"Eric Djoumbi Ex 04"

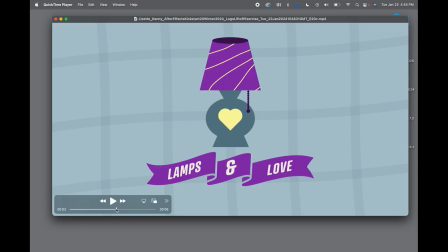And you really did what I was talking about, because just look at the end, we have that animation on the string being pulled, and the light comes on. So let's see how it plays.
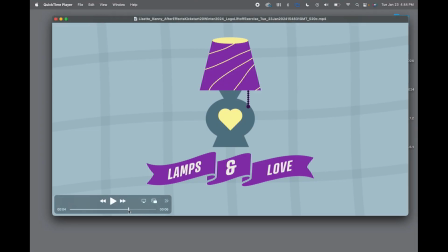Yeah, but in this case, what I will do is I will not overlap these two animation, because we have one animation here, we have one here, and we have this. So probably because this one is, they're all moving together,
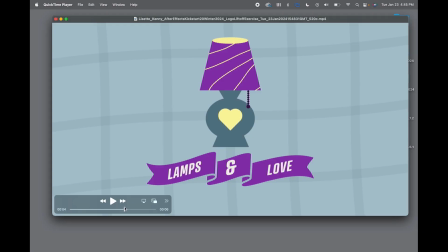and it's hard to follow and see what is going on. So maybe what I will do, and again, I'm talking just, me. What I will do here is I will pull the chin
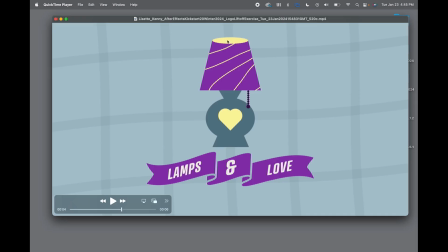down, have the light comes in, and I will start this graphic here with maybe like a darker color, maybe the same color as the lamp,
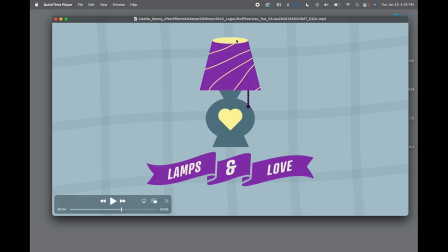but maybe just darker. And then after this light comes on, bring this one at the end. Or maybe you can just have a scale animation, but just bring this one maybe at the end. And again, in this assignment, there's not really some strict instruction,
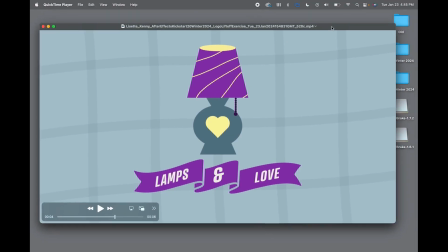so you have this design to play around and just have fun, but create something that it's nice to look at and make sense.
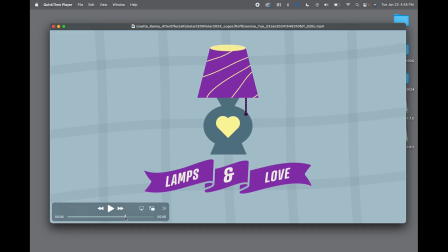So overall, you did a good job,
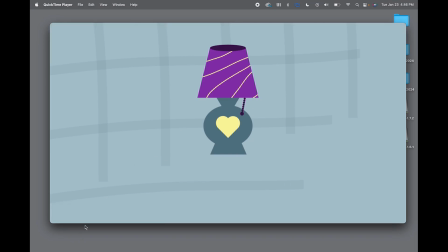and so the main thing is just to slow this down and just see how you can organize
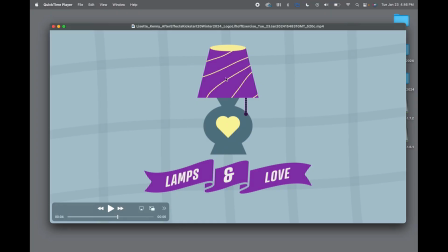those three animations here at the end. They're just happening all at the same times. Nice work, Lisette. Very good job.
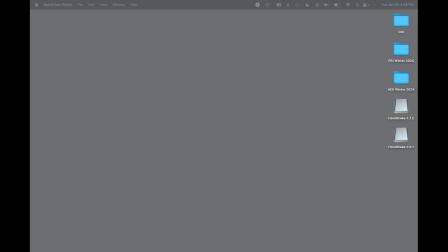Now we're gonna look at Silvio Fuentes.
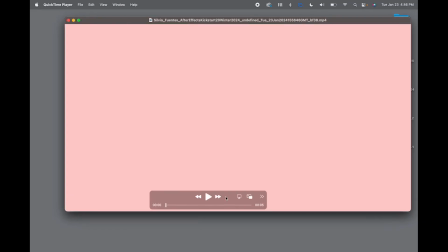Okay, let's see what you have, Silvio.
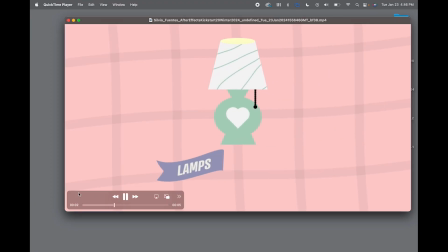Great. All right, so let's see again.
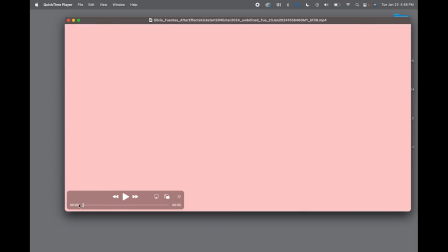Okay, the beginning, let's take a look at the beginning. We have the nice. So this work, I'm okay with this, but I think if you pull from this side, you have a pretty good eye stress, bringing the lamp from the left to the right, because that is the direction in which the lines are moving,
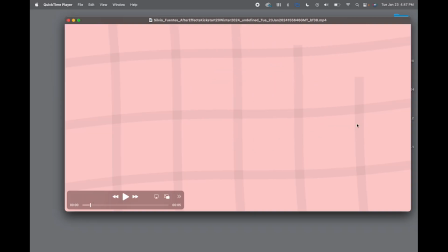from left to right. So if you can, if you pull this from this side, I think it will make more sense. And let's take a look. And here your rotation is, you went a little bit too much. So I will just,
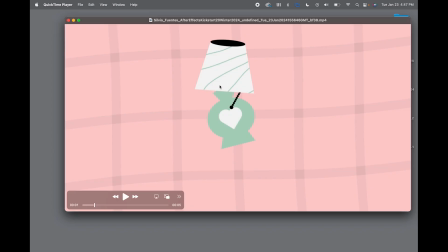it doesn't look very clean here. So maybe if you try not to go too much with the rotation there. And we have a nice shake there. And something that I mentioned in 2 assignments ago,
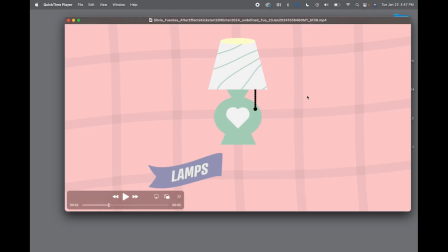I will move this animation, the light at the end, and let's take a look at the banner. The banner looks good. It will look better, I think, if it's split in a section, but this is also working. What I will do just to improve this will be to just slow it down just a little bit. Let's see. Yeah, I will slow that down a little bit. And also, just be careful.
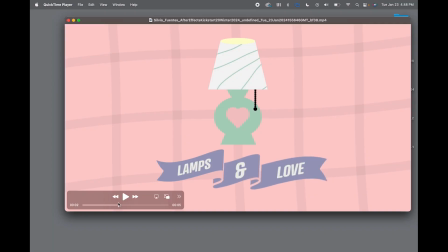You see how these two are coming at the same times? I will break this down and, just offset a little bit. So this last part start when this one is done.